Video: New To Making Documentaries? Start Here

Whether you're making a short documentary or a high budget feature film,
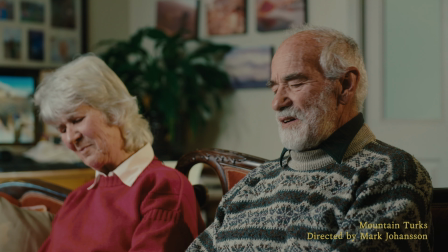0:04 all documentaries are made up of the same basic ingredients and a director's job is to just mix and match these ingredients in different ratios in order to fulfill their creative vision. Today I want to break down what these basic ingredients are and how you can use them in your film to elevate your story. If you're new here, welcome. My name is Mark Johansson. I'm a documentary director and editor based in Canada. I've been making documentary films for about five years now and on this channel I break down the nuts and bolts of how documentary films are made. If that's something that you're interested in, I'd love for you to stick around, hit that subscribe and without further ado, let's get into this list. Number one, interviews. Interviews are the fundamental building block of documentaries.
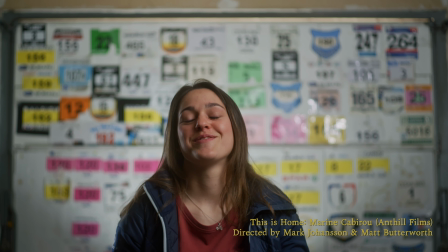0:51 It's what separates documentary films from narrative films. The power of interviews is that you're not only using them to give your audience context to your story to get them from point A to point B but you're also experiencing all of the story events through your character's eyes.
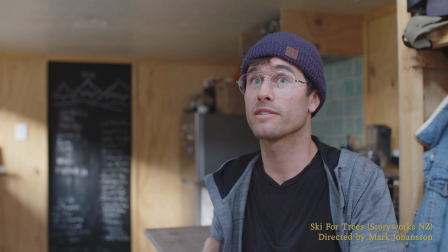1:11 When we experience their story we're transported into their world and we really connect with them on a deep level. That's what makes documentaries so powerful and so emotionally moving.
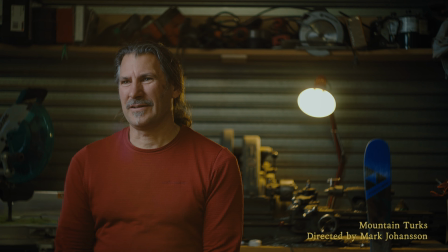1:22 We feel like we are able to reach through the screen and connect with a complete stranger as they tell us their version of events that are unfolding in their life. Interviews therefore are the heart and soul of your film. They're what make your audience connect with your film and it's what resonates with them once they're done watching and they're out in the world telling their friends.
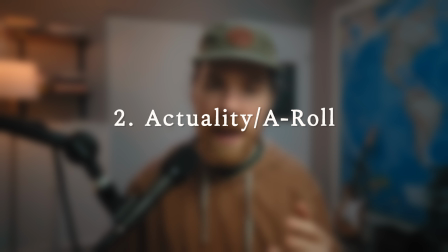1:46 Number two is actuality or A-roll. I don't actually call it A-roll, but I think it's important to differentiate between A-roll and B-roll just because B-roll's kind of gotten its own reputation lately. A-roll is any footage that visually brings the audience through your story events. It's footage that directly advances the plot. Without A-roll, you wouldn't be able to tell the story. it's not just a nice to have this footage. This is must have footage in order for you to properly tell your story. For example, in my documentary Mountain Turks,
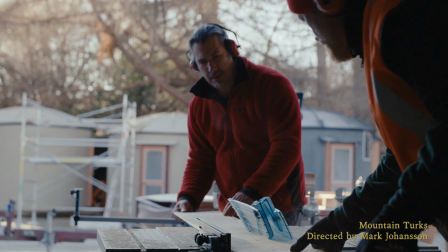2:21 which is about a community that comes together and builds and installs these plastic water tank huts in the mountains of New Zealand, without the footage of them installing these huts, I wouldn't have a story. I wouldn't be able to tell that story properly. So that is the A-Roll.
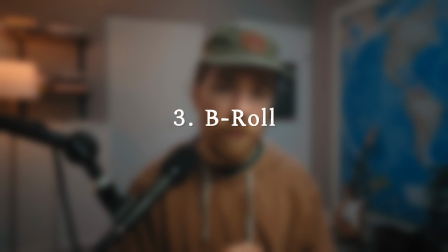2:40 B-Roll on the other hand, which is number three in this list, has kind of taken its own form on YouTube for anything that's slow-mo or cinematic.
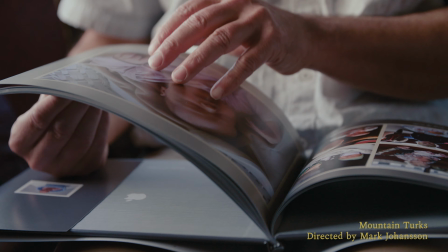2:49 But B-Roll is supplemental footage. It's footage that helps tell your story but doesn't immediately move the story along. So a great example of this would be any scenics or nature shots or establishers of locations,
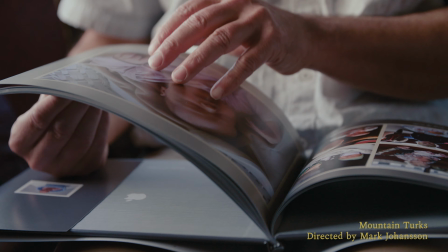3:04 even something as simple as a cutaway of a picture in your main character's house. The power of b-roll doesn't come from the fact that it's cinematic or slowed down or epic in any way.
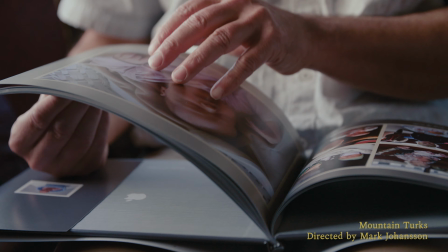3:18 Oftentimes the value in b-roll is that it communicates so much more information through visuals which just would be impossible to concisely convey to your audience using dialogue.
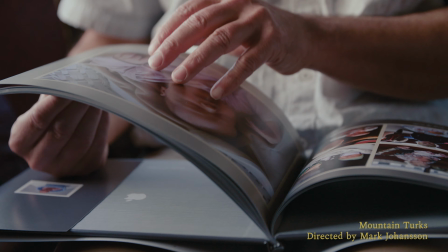3:33 For example, if your audience sees that your main character has a photo of him and his family on his wall,
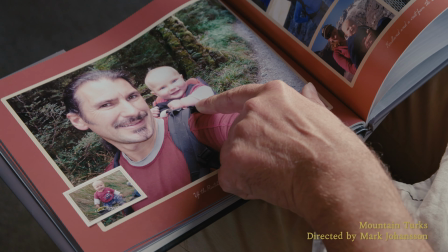3:40 you immediately know that he's a dad. You immediately know how many kids he has, that he has a wife. You know that he's probably a family man. You can get a feel for what his interests are based on what he's doing with his kids in the photo. All of this is being communicated subconsciously to your audience. And for you to have to communicate that with interview footage would just take way too long.